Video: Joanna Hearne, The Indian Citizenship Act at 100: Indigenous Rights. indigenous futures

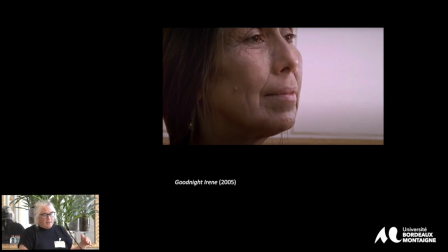502s
Contiguous There's close-ups of Irene and of a clock across an edit and
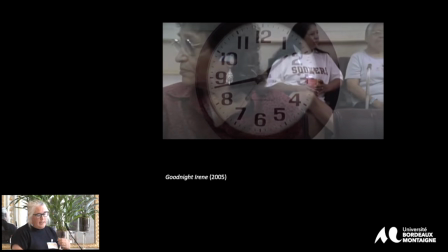509s
a superimposition across a dissolve from that clock to the community, the faces of all the Seminole and Muscogee people gathered in the waiting room. We learn later that Irene's own daughter has died, as has her husband. She's both alone in the world and embedded in it as a grandmother.
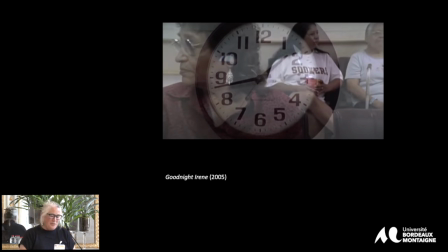526s
Good Night Irene's quiet storytelling holds its own, but there is more direct political content, too. In an early scene, a young man, played by John Proudstar, who I was indicating earlier, checks in with a bloody nose, with a close-up depicting drops of blood falling on the paper forms he needs to sign to get into the clinic.
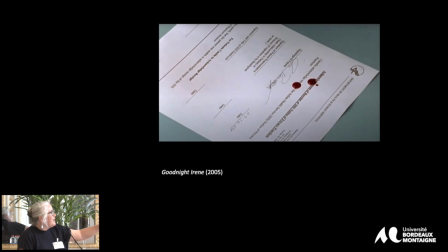544s
There's four slides. One, two, three, and four.
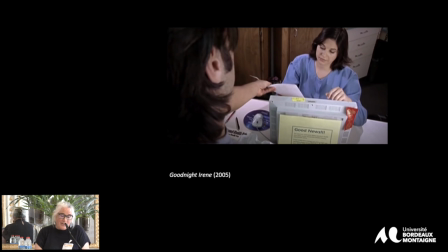549s
Later in the film, another patient must produce his CDIB card, the federally-issued certificate of degree of Indian blood, and Irene shares how she destroyed her own card in defiance of U.S. attempts to adjudicate indigenous identity. The young man who's wearing an army shirt is impressed,
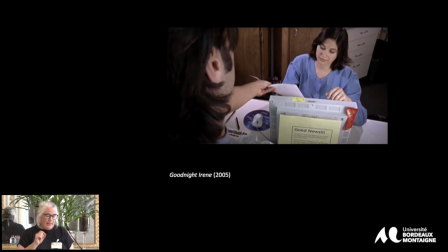567s
so he cuts his own card into thirds and gives each seatmate a piece of the card.
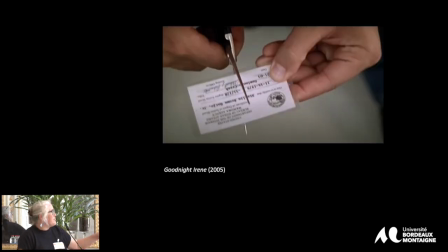573s
I think there's three shots there.
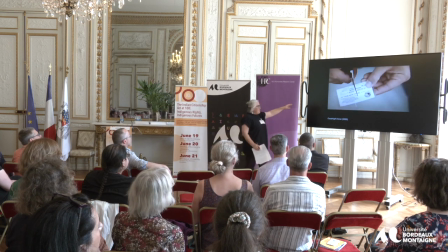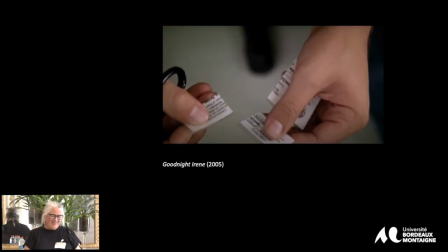583s
by the way that he's cutting up he was committed okay
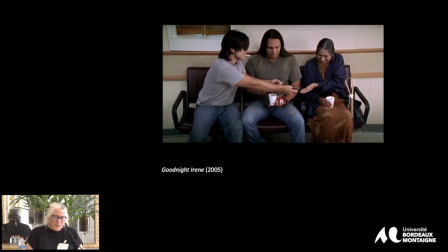589s
it is both a traditional act of sharing and a powerful political rebuke to blood quantum regimes which are here interpreted as a racialization and bureaucratization of indigenous identity and as a form of diminishment aimed at the elimination of indigenous nations indeed Irene
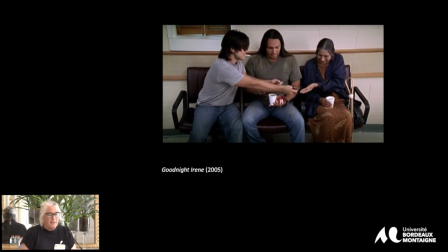608s
comments contemptuously that if the young man doesn't have his card that quote that means you don't exist i burned mine she adds quietly in an echo of the statement about vanishing in the film's final shot irene walks
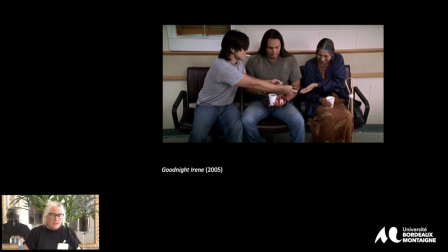623s
slowly down the ihs hallway knowing she may never leave the hospital there's two shots there
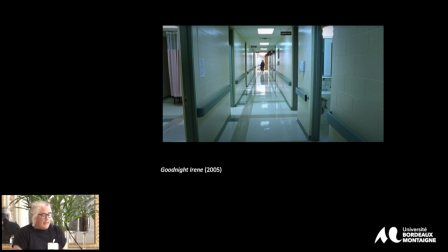628s
one two the character of irene is reintroduced in 2021 in the first season second episode of reservation dogs, which again takes place in the waiting room of the Indian Health Service. The episode picks up where Goodnight Irene left off.
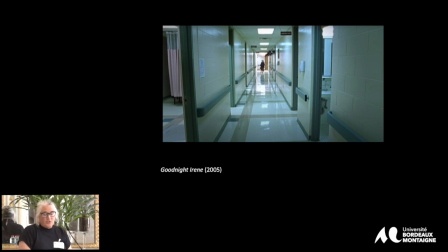644s
Irene is in a hospital bed and the character Cheese, Lane Factor, walks past. She hails him as her grandson, although they have never met, and convinces him to help her leave the hospital for home.
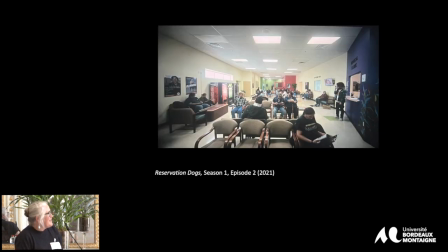656s
I think there's about five shots of that sequence. One, two, one
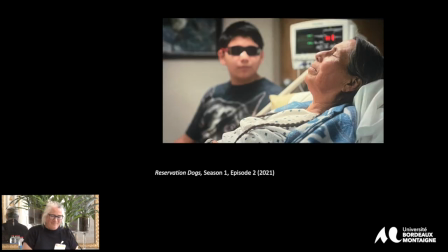663s
one more yeah in addition to the waiting room setting there are also moments of shot for shot reprise of goodnight irene notably a shot of several drops of blood on paper forms as the lead character bear small hill played by deferral lunatai tries to get treatment for his bloody nose
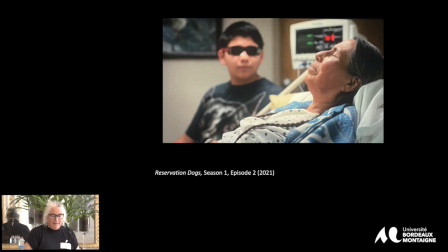682s
and encounters the salty ihs receptionist bev here played by the incomparable lakota performer jana schmieding star of the concurrent series rutherford falls for peacock tv There's a series of shots here.
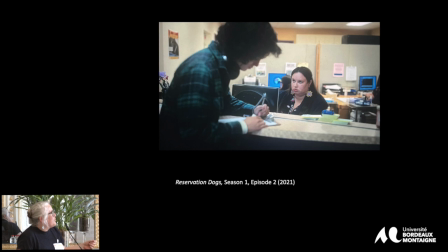696s
One more.
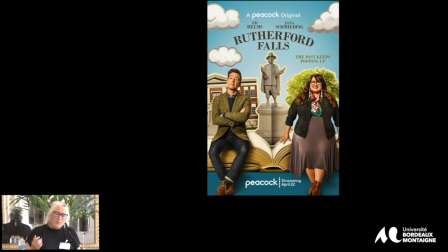701s
Harjo's style is peppered with homages and shoutouts, but why return to his own work in this way? Not just to the IHS waiting room, but to this precise close insert of drops of blood on the page from his first short almost 20 years earlier.
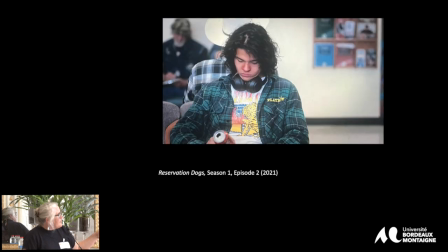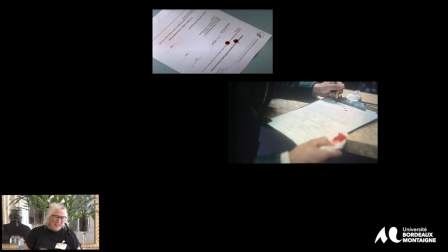725s
Certainly it calls to mind treaties and the violence surrounding them. I don't think it's indicating a specific treaty but more broadly the violence of federal bureaucracy I think.
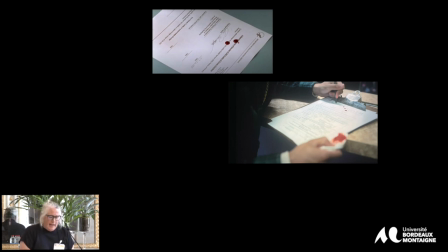737s
These reprises are different from other of his homages. The IHS waiting room is a profoundly personal space for Harjo.